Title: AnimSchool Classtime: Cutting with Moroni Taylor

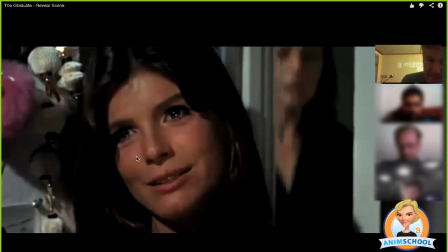4:14 That wasn't just some woman. What are you telling me? Benjamin.
Okay, so notice how she comes through in the background.
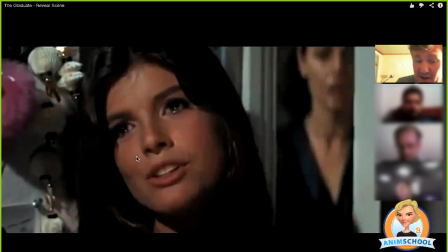4:20 She's out of focus. That's who he's talking about.
Will you just tell me what this is all about?
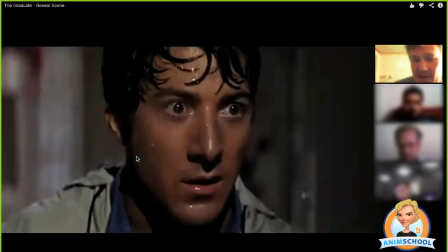4:26 The mom is okay. Now his face is wet. He was outside in the rain, and when you turn around and see the mom, she's also wet. So that connects those two characters. And the daughter is just starting to figure out what's been going on.
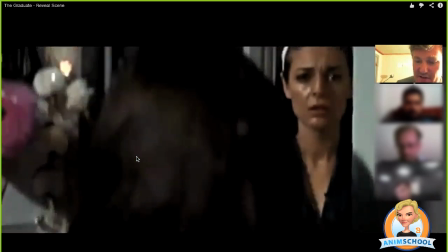4:40 So we'll watch this again. See, he's wet. He looks up. She turns around. There's mom. Camera adjusts a bit.
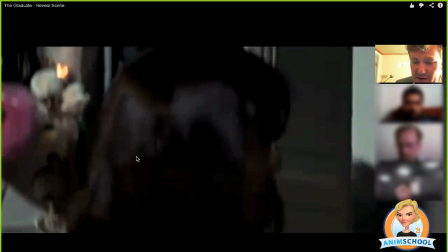4:45 She's wet. She walks away. She turns around. She's out of focus.
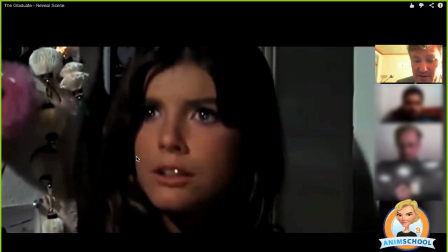4:50 She slowly comes into focus as she figured out Oh, no.
Elaine. what's going on.
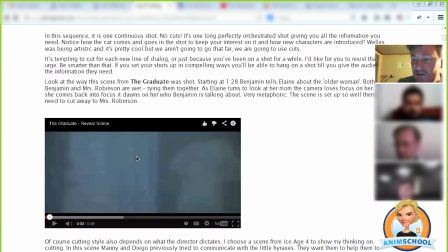4:56 Oh, my God.
I thought that was really effective use of camera work. Now they didn't have to use dialogue. As far as like, oh, hey, I've been having an affair with your mother, they did it all with cutting and with camera work, and that's a really smart filmmaking right there.
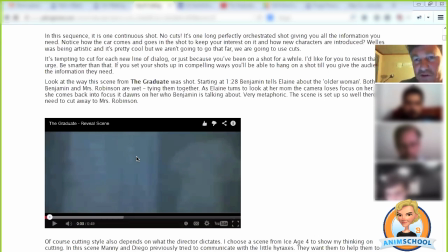5:13 The temptation, especially in animated movies, is people just to explain everything, and that's a mistake. That's called spoon-feeding the audience. You don't want to do that. You want the audience to figure things out for themselves. So in that shot, it's really effective at helping you figure out, and you kind of come to the conclusion with the girl.